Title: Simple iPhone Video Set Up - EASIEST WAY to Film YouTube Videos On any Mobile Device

Now, you might be tempted to buy a small portable battery-powered light like this Litra or this light here. While these pack a powerful punch and they're great for traveling, they're great for having on the go, I wouldn't recommend it for your home studio system because you don't want to run out of battery power. The 18-inch newer lights plug into the wall, they're very very thin,
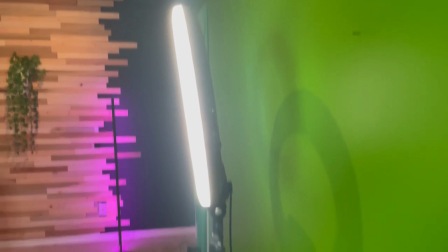(8:39)
they store really easy, plus the profile and footprint of the newer is slimline and trim.
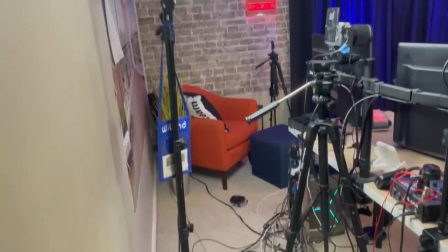(8:45)
It doesn't take up a lot of space. You can easily store this and bring it out whenever you need to use it. So now that you have all the tools of a professional mobile video shooting station, we need to talk about the specifics of shooting with mobile phone. I want to talk first about the framing and then I want to talk about file management. Framing your video means how you appear on screen. This is the top of the frame, these are the sides of the frame, and this is the bottom of the frame. Make sense? Let me show you how to frame yourself on a mobile device. The first thing I want to talk about is the rule of thirds,
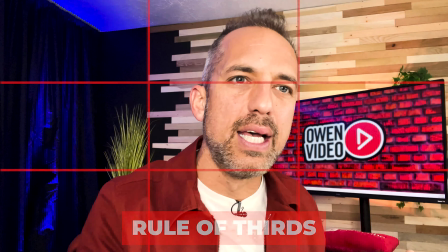(9:21)
and this is how we should see the screen as divided into these six boxes where we have the middle,
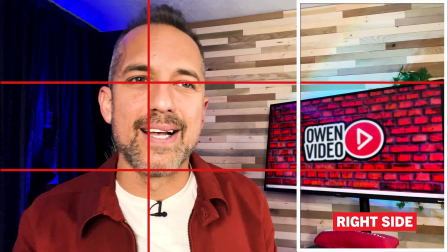(9:27)
but we also have the right side, and we have the left side.
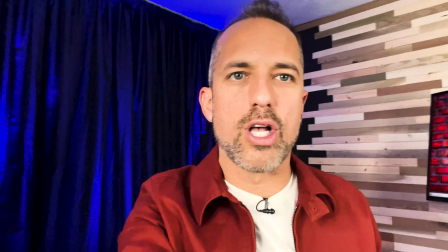(9:32)
As a rule of thumb with mobile phone video, you're gonna want to position yourself as close to the middle of the screen as possible.
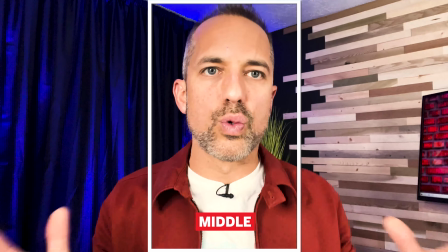(9:41)
Now this is a really good framing,
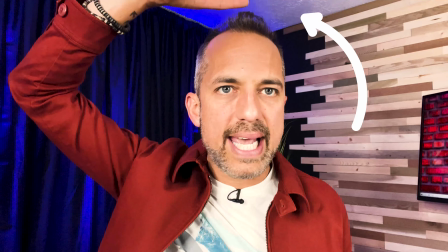(9:43)
but what you also want to watch out for is that the space above your head roughly fits two fingers.
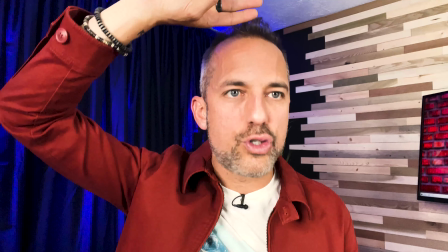(9:51)
Okay, we call this headroom. And you don't want to have too much headroom because it makes you look small on the screen.
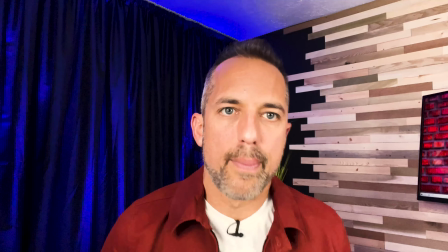(9:57)
Here's what I mean. I'm gonna lower my chair a little bit over here and or back away and you'll see that now way more
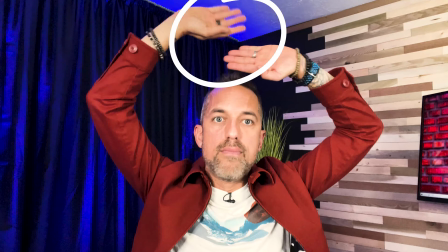(10:05)
than two fingers it's almost like two full hands of headroom even more exist and it makes me the smallest thing on screen.
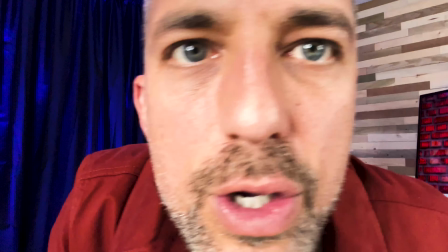(10:12)
Now conversely you also don't want to do the thing where you're way too close in and your forehead your chin is kind of getting cut off in the frame.
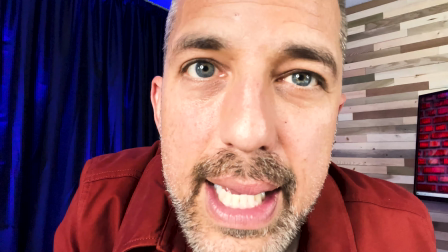(10:20)
This happens a lot when you hold the mobile phone in your hand and it really makes the viewer feel squished and uncomfortable.
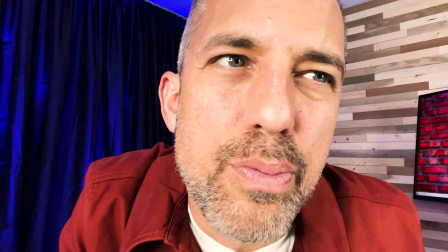(10:28)
It's not the best place for them to be receiving information from you.
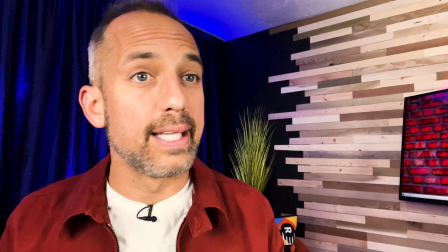(10:31)
So start by framing yourself in the middle of the screen unless you want to do a newscaster thing like this or like this.
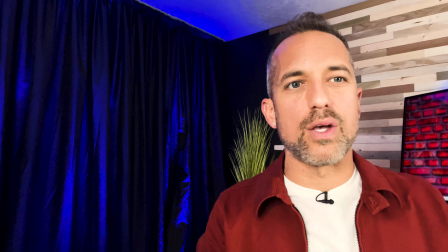(10:40)
And this is the second part of framing that we call the newscaster frame.
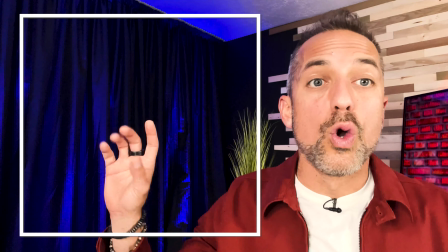(10:44)
Now notice that I've left a big bunch of space over here where I can show graphics or maybe I could add some text.
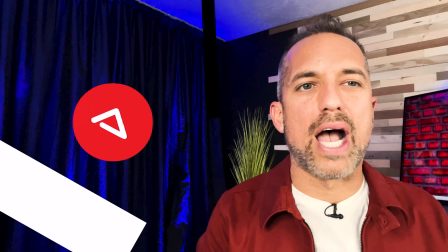(10:53)
In our company we've even created a graphic called a half-screen graphic that
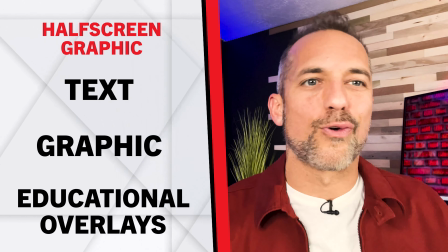(10:58)
we use for displaying text graphics and other educational overlays.
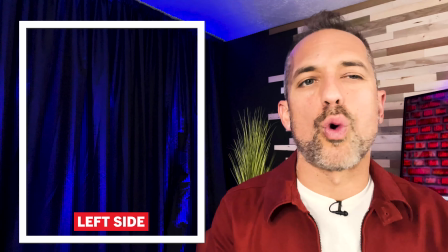(11:04)
This type of framing positions you on the left or right hand side of the video while allowing
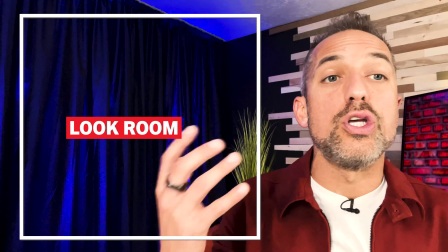(11:09)
plenty of what's called look room for you to display secondary graphics and educational tools.
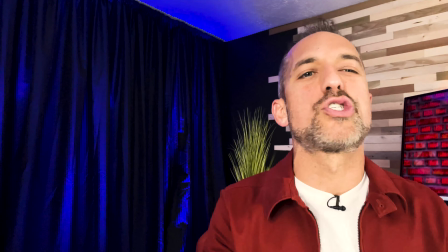(11:15)
This may require more editing but it also might be the perfect look for your videos. Once you've framed yourself in the mobile camera you're ready to film your videos and we've created a very simple five-step process for knowing exactly what to say on camera and when to say it. Now we're not going to cover that in this video today but I did make another link and I've linked to it up above. You can click on that as soon as this video is over. For now, I want to pretend that you've already filmed your video and you're ready to either publish it to YouTube or you want to give it to your editor. Let's talk about those options right now. If you're gonna upload this video directly to YouTube with minimal editing, here's the process. I want you to download a free app called InShot and this will work on iPhone or Google Play.